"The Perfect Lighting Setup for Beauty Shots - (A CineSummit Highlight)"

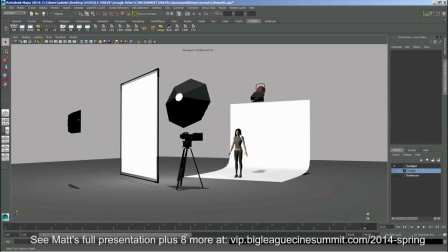4:20 You didn't have a lot of time to play around. So a lot of the times we would just get in there, backlight, really soft front line, and it's going to look good. A couple of questions. One, does the backlight need to come as much as possible directly behind them, or can it come off from the side?
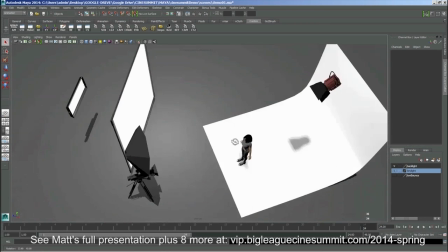4:36 Let's assume you just have a stand, you can't boom it for whatever reason, and you can't put it right behind the head.
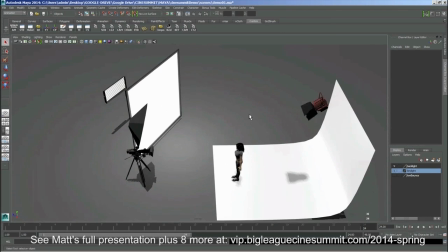4:41 It has to come a little bit more off from the side of the set. So that's question number one.
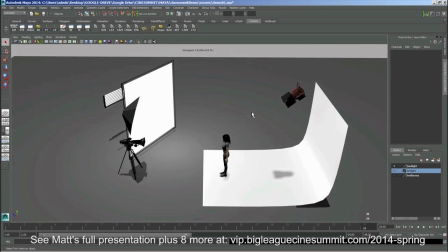4:45 And question number two, you started off by saying that the backlight is hard and the front light is soft for this type of a look. So can you just go into that a little bit of, you know, hard to me, I understand, means that you don't have anything large in front of it to diffuse it.
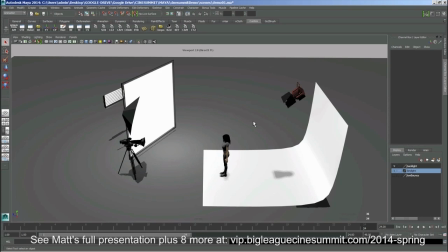5:01 It's not a large source. So, yeah, if you could just fill that in for us. Well, as far as the position for it, I would say that ideally you want it to be directly behind them. I mean, in not every case, but a lot of the times you wouldn't even want it at an angle.
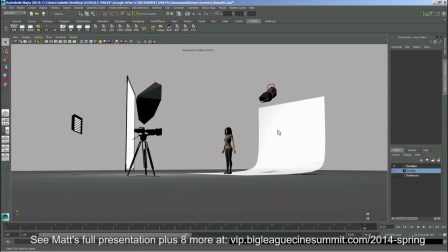5:21 You would want it literally directly behind your head, shooting back towards you, like that sunset photo.
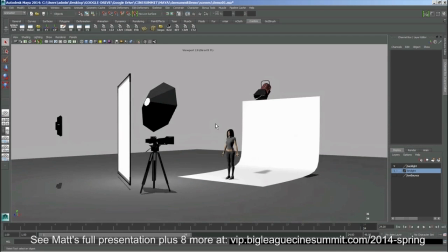5:26 Right, if you could, of course, okay. And, you know, there's certain situations where you can do that.
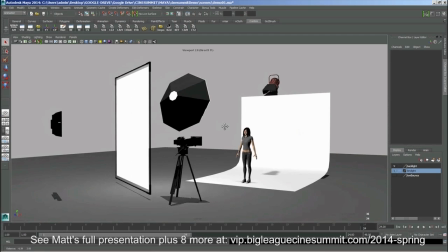5:32 And honestly, when you're in a commercial setting where the director and the production designer might value your input and you're designing the set,
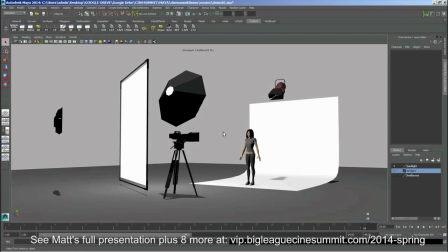5:38 you might design the set so that you have those opportunities like shooting through glass or shooting through something transparent. But in most cases, you don't have that ability. If you come from the sides, it's a different effect.
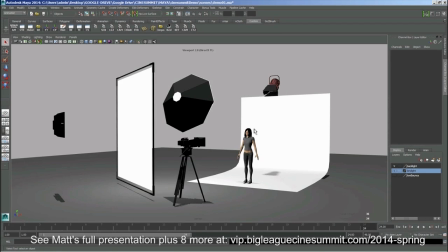5:50 Then it becomes an edge. It's like more of a rim light, an edge light. And you might add those on top of it, but it's a different effect. So you would put that into a different topic of discussion and what we're covering here. So the position is quite important, directly from behind. I think so.
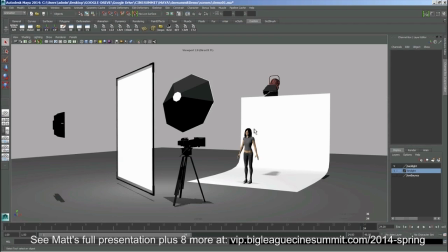6:10 Again, it gets a little bit subjective, I think, with that. As long as there's some sort of backlight that really helps sell the glow. And to get to your point about this being flat, because, you know, I hear that.
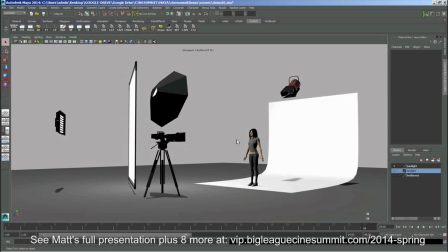6:22 I do hear that when this type of lighting happens. You know, like, say you tell your gaffer, it's like, okay, it's a very flat light. It's like, it's true, but a trick that... Yeah, exactly. In this case, it's beautiful. So, you know, I'm okay with that. Yeah.
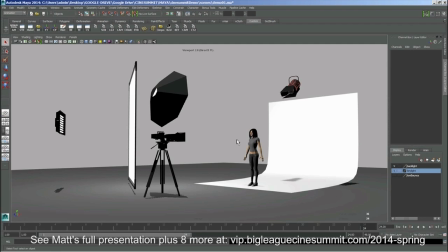6:35 But something that helps combat that, and it's what animators use quite frequently in their lighting, 3D animators, is that you backlight. And that fixes the flatness of it because it adds a nice glow around. It basically gives you a glowing outline around your subject. So just that is separating you from the background.
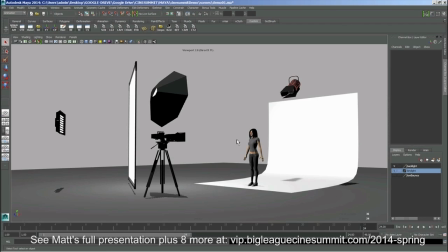6:53 So the backlight, if you place it directly behind them, you end up with this nice, even glow around them. So that kind of helps combat the flatness of the lighting. Versus if you didn't have it and you just did this big soft light and there was just a flat background, yes, this would be flat. So the backlight helps with that. Beautiful. OK. OK.
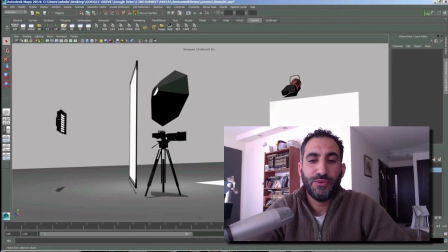7:11 So as you heard from Matt, some of these I don't really have much to add because they just nail it and they explain it so well. But Matt, basically the points that I think, you know, he said it quickly and it might have gotten lost in there.
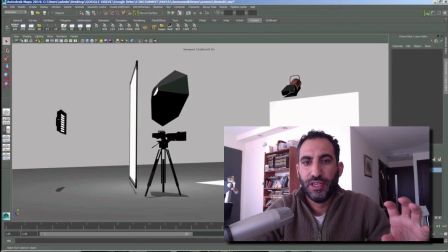7:26 But the ratio, he says, you know, two, three stops over whatever your key light is, right? So you got your key light just right, you know, and this is going to be much hotter. And that's what's going to get you that glow when using that backlight.
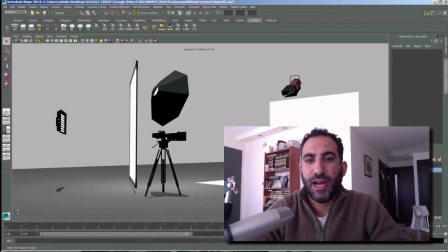7:41 And also he said that ideally he would like to have it directly behind and it's, you know, it will really give that look as opposed to coming from the side. Which I think a lot of us do it from the side because we don't have necessarily the boom arm
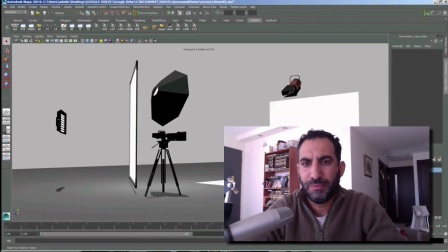7:56 available at the moment or it's just harder to get it set up because you do have to get it up high or boom it up there. So sometimes when we're doing an interview, you know, we got that backlight coming off from the side, which could be, you know, it's fine too. with just hitting that little bit of hair and shoulder light.
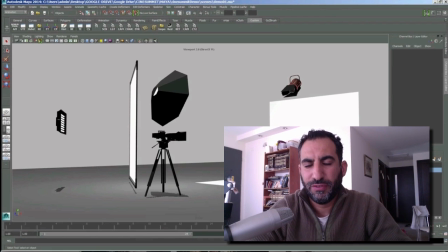8:12 But again, this is not so much for the interview. I don't think you do an interview with two or three stops over. That would be a little crazy. But for this type of a style where you get the commercial lighting and you want that kind of glow, like he said, you're kind of mimicking the sun. And that's what that will do.